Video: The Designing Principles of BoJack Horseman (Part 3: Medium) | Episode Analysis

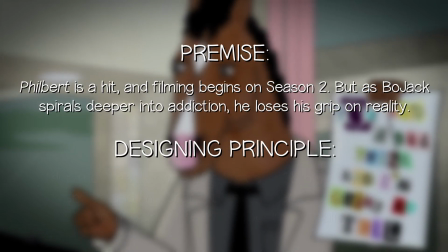253s
The designing principle for this episode could be blur the lines between Bojack and Filbert,
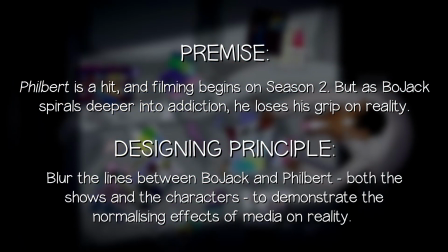258s
both the shows and the characters, to demonstrate the normalizing effects of media on reality.
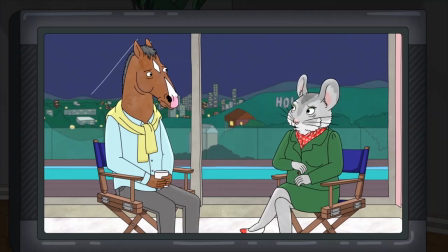264s
Bojack functions here as both a problematic celebrity figure and an over-invested viewer,
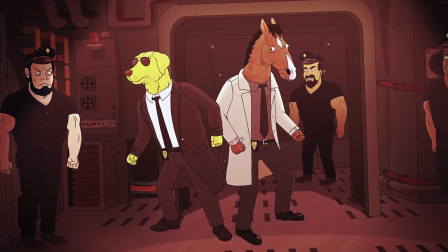268s
as his exposure to the character of Filbert throughout the season has caused his viewpoint to shift from Filbert, he's a drunk,
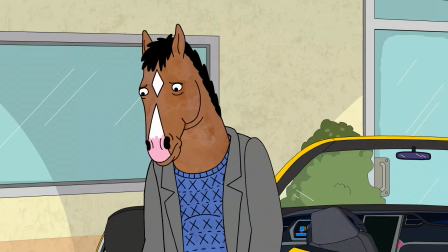274s he's an asshole, I don't want to be him, to And I think that that's what this show says,
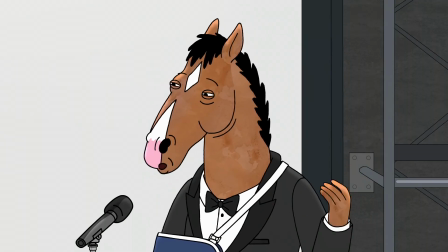280s is that we're all terrible, so therefore we're all okay.
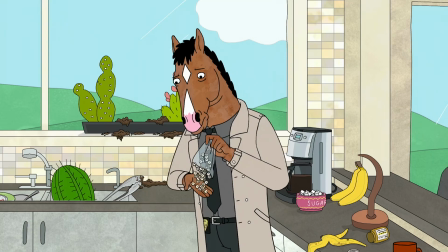285s
By this point, Bojack is actively using Filbert's flaws to justify his own substance abuse,
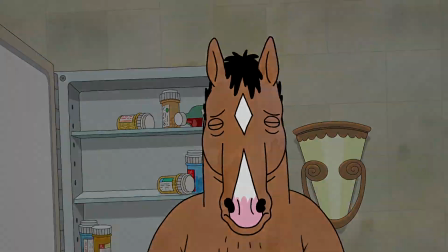290s
which, in turn, is diminishing his ability to differentiate himself from the tortured fictional detective.
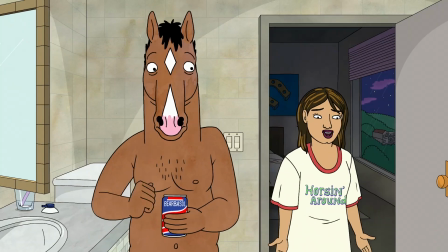295s You're taking the character home with you.
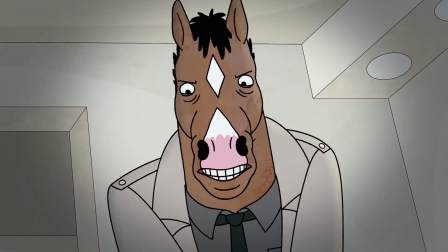297s
His strangling of Gina at the end of the episode is the ultimate symbolic identification with the anti-hero, as life imitates art in the most horrific way possible.
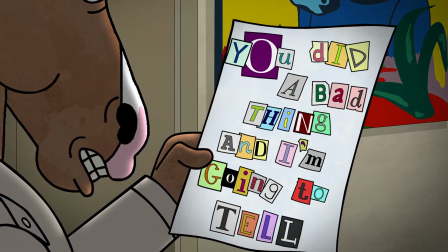307s
On the surface, this episode's blending of genres serves to emphasize the convergence of Bojack and Filbert's characters,
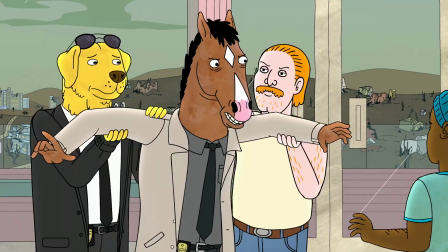313s
but on a deeper level it reflects the ease with which media depictions of harmful behaviors can seep into reality.
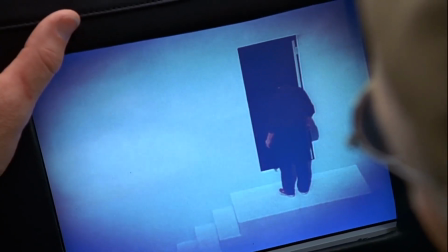320s
The final image calls back to The Truman Show, another story about a man struggling to tell life from TV, but this time there's no clear division between the two worlds.
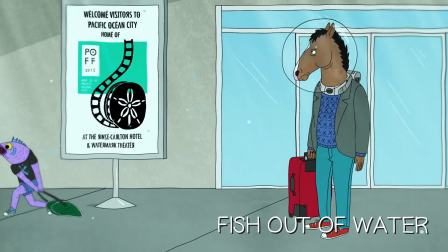335s
Often referred to as the underwater episode, Fish Out of Water put Bojack on the map of shows willing to experiment with unconventional storytelling.
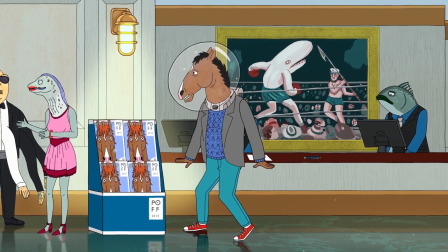344s
This episode takes the title character quite literally out of his depth, with the synopsis reading,
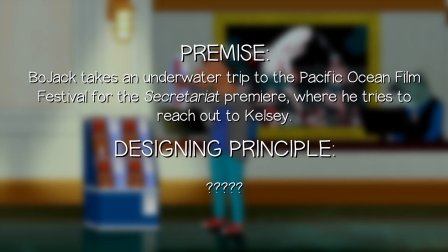349s
Bojack takes an underwater trip to the Pacific Ocean Film Festival for the Secretariat premiere, where he tries to reach out to Kelsey.
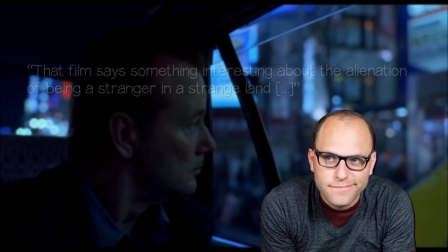356s
Bob Waksberg cites Sofia Coppola's lost in translation as an influence, commenting that the film says something interesting about the alienation of being a stranger in a strange land.
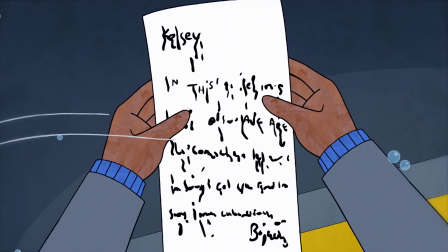366s
Despite concerning itself with similar themes, this episode explores them in a very different way, namely by forgoing almost any trace of dialogue.
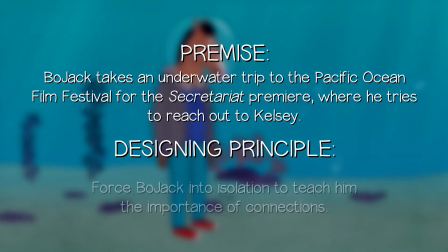374s
The designing principle here might be, force Bojack into isolation to teach him the importance of connections.
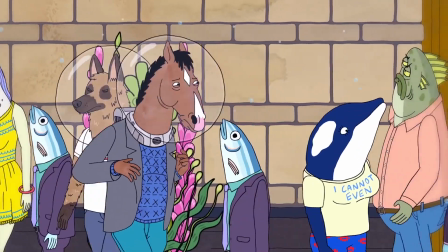381s
One of the most remarkable aspects of this episode is just how well the mechanics of underwater world are designed to facilitate this idea.
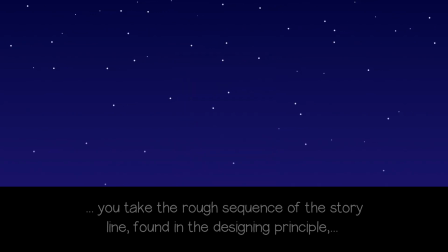388s
As Truby writes, to connect the story world and the designing principle, you take the rough sequence of the storyline found in the designing principle and expand it three-dimensionally.
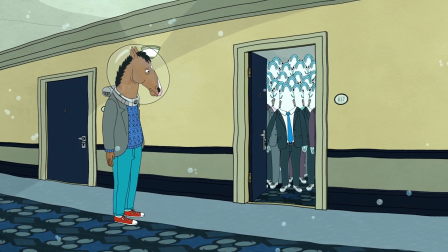398s
At first, everything about Pacific Ocean City serves to alienate Bojack, as it not only deprives him of verbal communication,
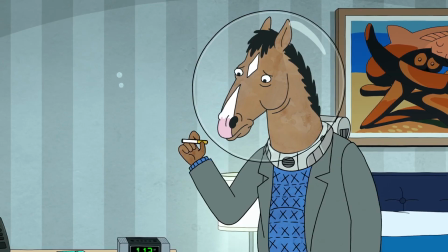404s
but also of his usual coping mechanisms such as smoking, drinking, snacking and watching TV.
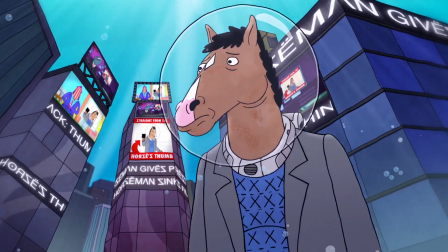411s
This urges him out the self-imposed isolation of his hotel room and into the bustling city, where his attempts to deliver a shallow apology letter to Kelsey are thwarted at every turn.
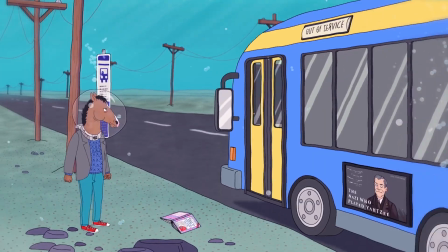420s
After being pushed onto a bus by a school of fish, he's left stranded in the middle of nowhere, completely alone and without even one bar of phone signal.
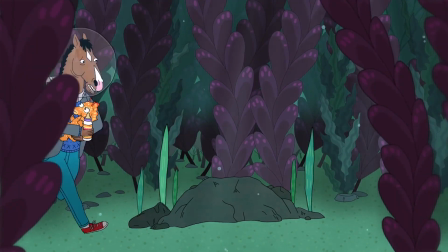431s
The episode's second act sees Bojack embark upon a quest to reunite a lost seahorse with its father.
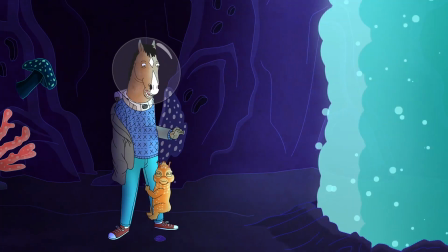437s
Although he initially wants nothing to do with the child, he gradually warms to it, as shown through his facial expression just before they enter the taffy factory.
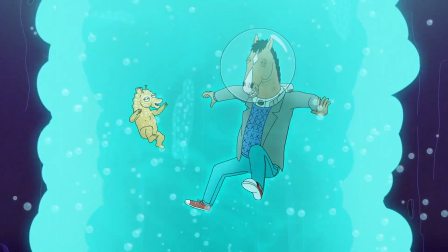444s
It's in this moment that Bojack realizes the joy of interpersonal connection, which is precisely why he's so heartbroken when that connection is eventually severed.
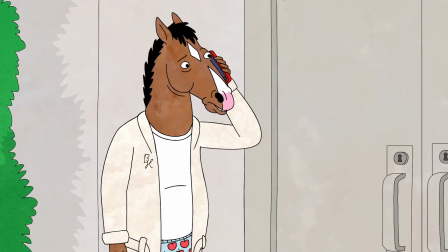453s
Watching the child hug its father's leg as it once hugged his, he now recognizes his but he doesn't quite know how to satisfy it.
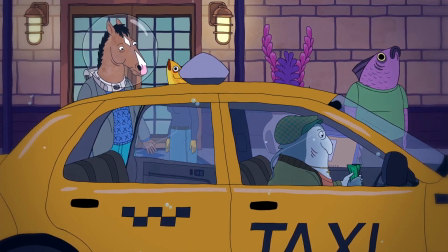462s
This change in character is most apparent upon his return to the city, where instead of retreating to his hotel room, he stays downstairs to enjoy socializing.
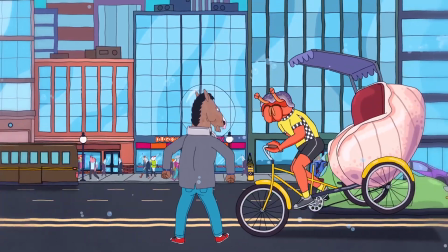471s
While the underwater world previously appeared to conspire against Bojack, it now opens up to him,
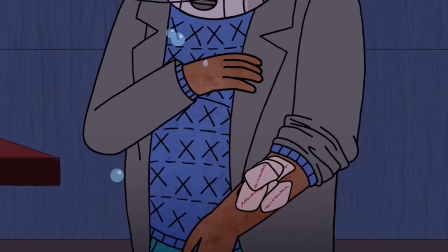476s
as his connections with others net him all the nicotine patches and vodka suppositories he could ever want.
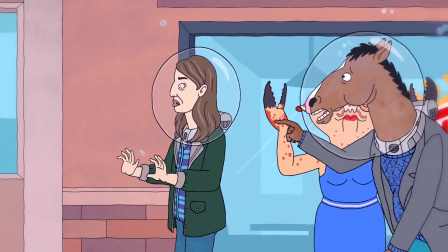482s
The episode's lack of dialogue complements this transformation in several ways.
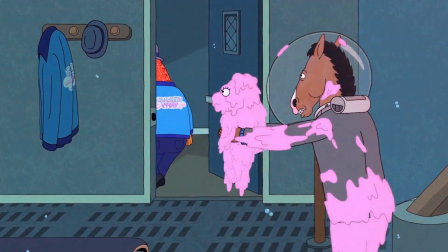487s
Functionally, it leads to a series of miscommunications that increase Bojack's sense of alienation.
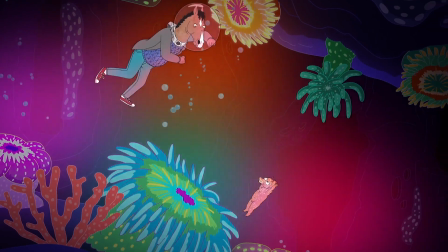492s
Tonally, it gives the episode a stark, lonely quality, and thematically it emphasizes the power of unspoken bonds between people,
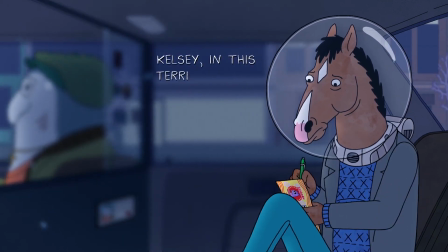500s
as summarized in his final letter to Kelsey when he writes, in this terrifying world all we have are the connections that we make.
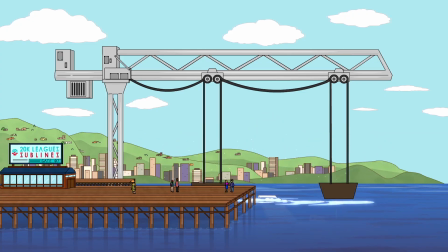507s
Comparing this to his earlier attempt, it's clear that he's finally pushed past his surface level understanding of relationships and found something deeper.
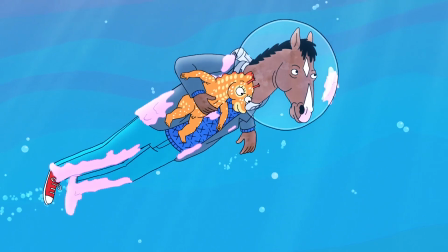514s These very rare brief instances in which you suddenly remember you can swim.
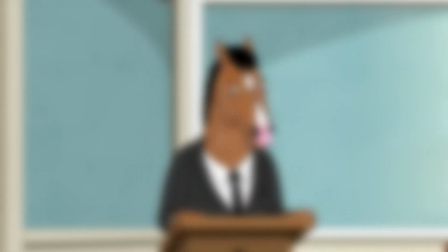525s
We now arrive at my all-time favorite TV episode, Free Churro.
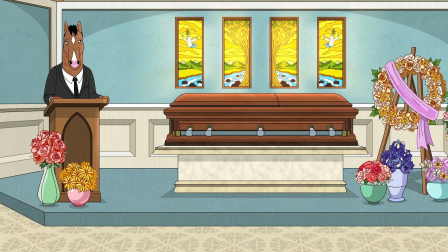529s
In direct contrast to Fish Out of Water, this episode's story is told almost entirely through speech, with the synopsis simply reading, Bojack delivers a eulogy at a funeral.
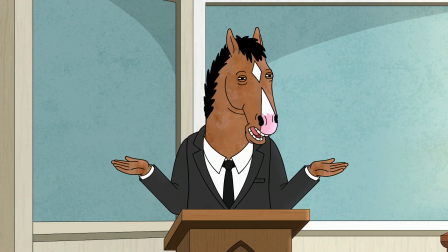538s Here I am, Bojack Horseman, doing a eulogy, let's go!
Despite its rambling, disjointed format, this 20-minute monologue possesses a definite narrative structure.
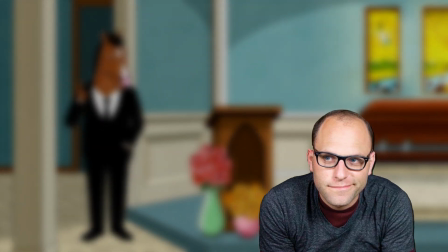548s
Speaking about the challenges of writing the episode, Bob Waksberg says, We did a couple of things.
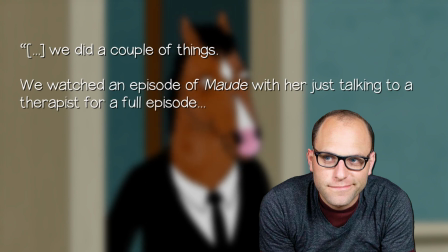553s
We watched an episode of Maud with her just talking to a therapist for a full episode.
Stole it from an episode of Maud.
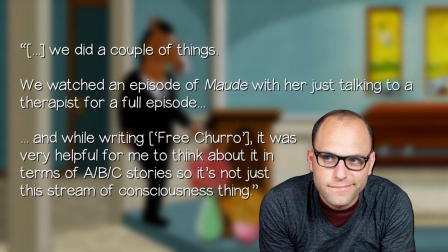558s
And while writing Free Churro, it was very helpful for me to think about it in terms of A, B and C stories, so it's not just this stream of consciousness thing.
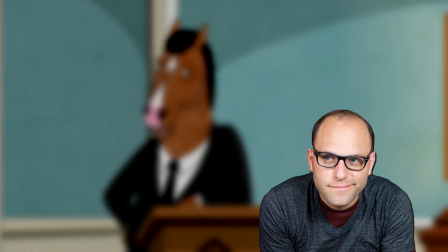566s It's just stream of consciousness.
He expands on this in another interview, stating,
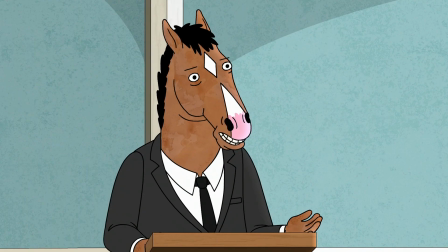571s
We have the idea that the last thing Bojack's mother said to him was, I see you. and the mystery of what that meant kind of became our A story.
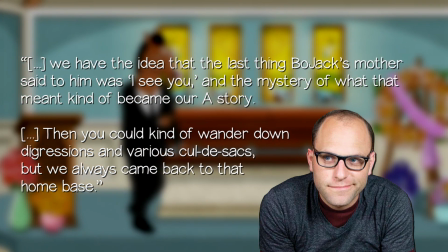578s
Then you could kind of wander down digressions of various cul-de-sacs, but we always came back to that home base."
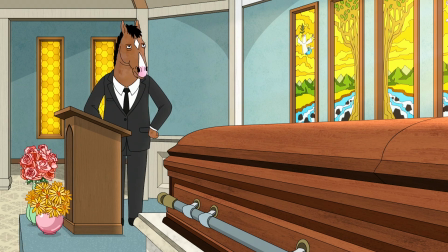584s
Bojack's investigation into the meaning of Beatrice's dying words forms the spine of the episode, while also serving as a branching-off point for many of the seemingly unrelated anecdotes littered throughout.
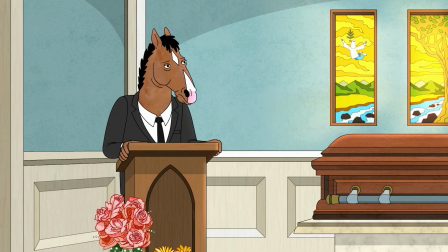594s
After his first couple of attempts to make sense of the words, the possibility that they were meaningless leads into his story about a horse in a roundfair.
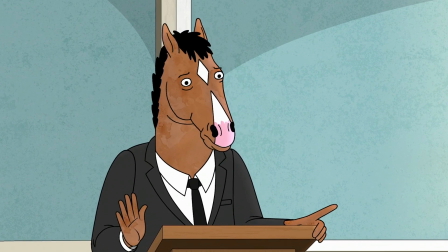601s And maybe this is like that coffee cup. Maybe we're dumb to try to pin significance onto every little thing.
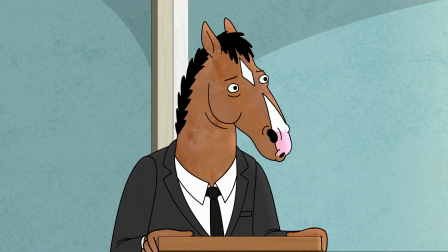606s Maybe when someone says, I see you, it just means I see you.
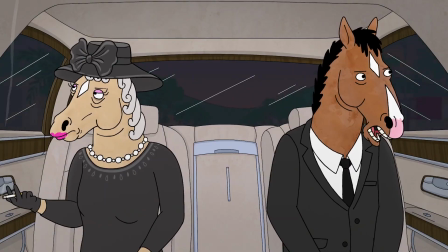611s
The idea that she could have been talking to his father then segues into the tale of Butterscotch's death.
Maybe she saw my dad. My dad died about 10 years ago of injuries he sustained during a duel.
Next, his recollections of his mother's dinner parties circle back to yet another potential meaning.
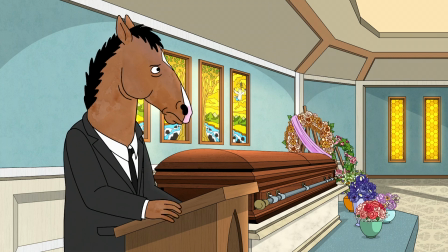626s All three of us were drowning and we didn't know how to save each other. But there was an understanding that we were all drowning together.
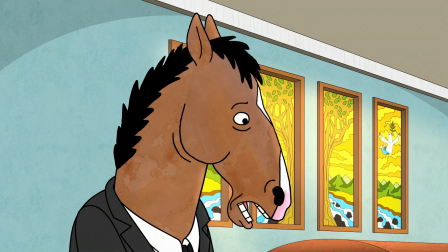633s And I would like to think that that's what she meant when we were in the hospital and she said, I see you.
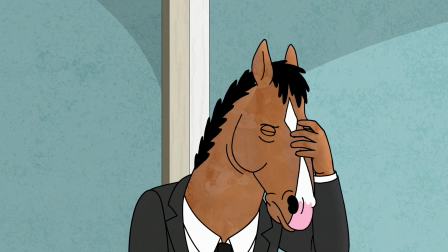637s
And finally, the realisation that she was merely reading the intensive care unit sign leads to his Becker analogy.
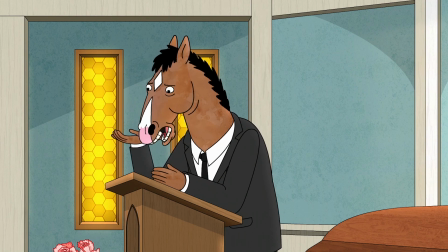643s And when it got cancelled, I was really bummed out. Not because I liked the show, but because I knew it could be so much better, and now it never would be.
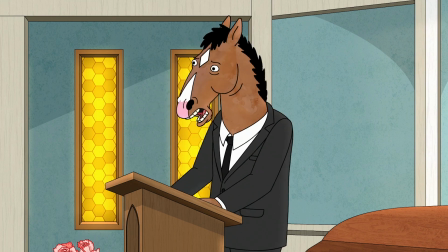650s And that's what losing a parent is like. It's like Becker.
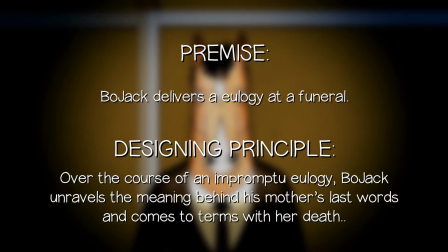655s
The designing principle for this episode could be, over the course of an impromptu eulogy, Bojack unravels the meaning behind his mother's last words and comes to terms with her death.
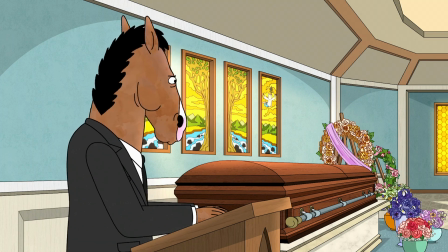664s
At the start of his monologue, Bojack is still holding out hope that Beatrice might show him some sign of affection from beyond the grave.
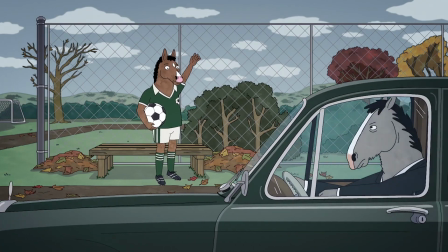670s Even now, I find myself waiting.
This hope is the driving force of the episode, and is ironically the very thing that leads to his hopes being dashed when he discovers the truth.
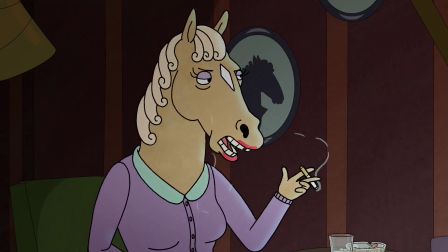680s
By the episode's end, Bojack is forced to accept that his mother was nothing more than the abusive,
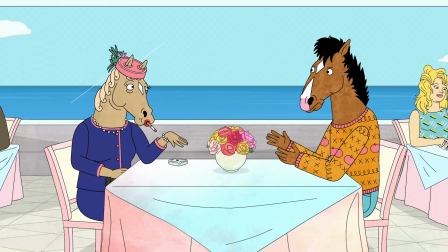685s
vindictive parent she appeared to be, and that he was nothing more than the disappointment of a son she made him out to be.
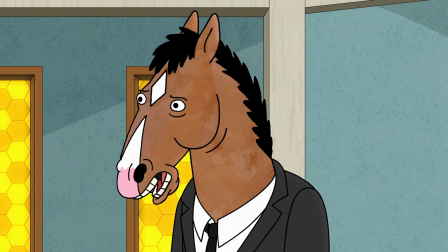690s Suddenly you realize you'll never have the good relationship you wanted, and as long as they were alive, even though you'd never admit it,
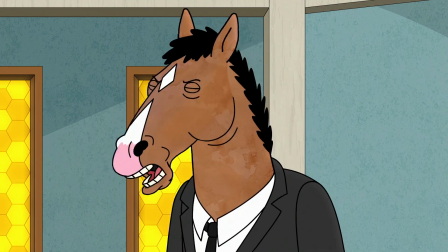697s part of you, the stupidest goddamn part of you, was still holding on to that chance.
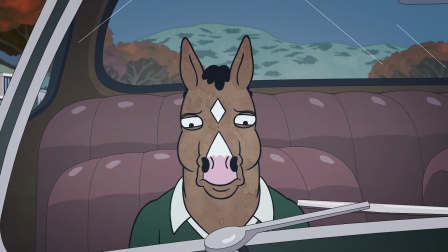703s
And of course, because this is Bojack, this revelation causes him to internalize his father's detrimental advice from the cold open.
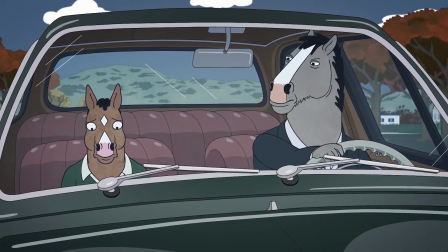710s You can't rely on other people, Bojack. It's good for you to know that. It's good to know that I am the only one that I can depend on.
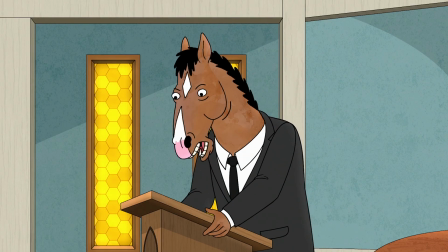717s And I know that now, and it's good. It's good that I know that.
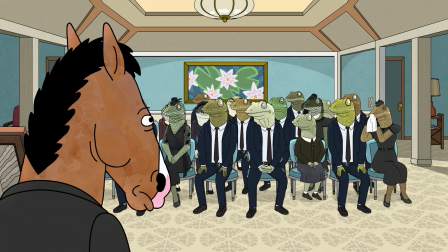721s
Free Churro is a perfect example of how a strong designing principle can allow writers to subvert narrative conventions according to the specific needs of their story.
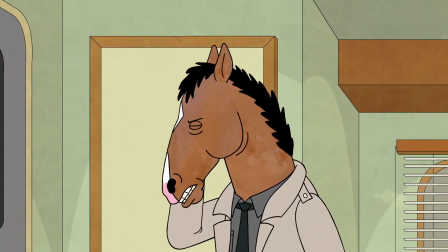728s No show should have that much talking. TV is a visual medium.
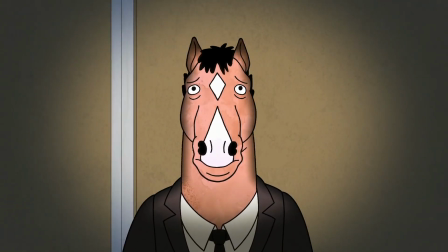732s
Sometimes, when a character's journey is purely internal, the best way to tell their story is straight from the horse's mouth.
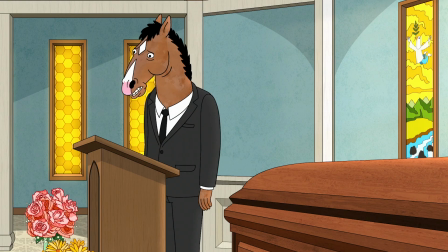738s My mother is dead and everything is worse now.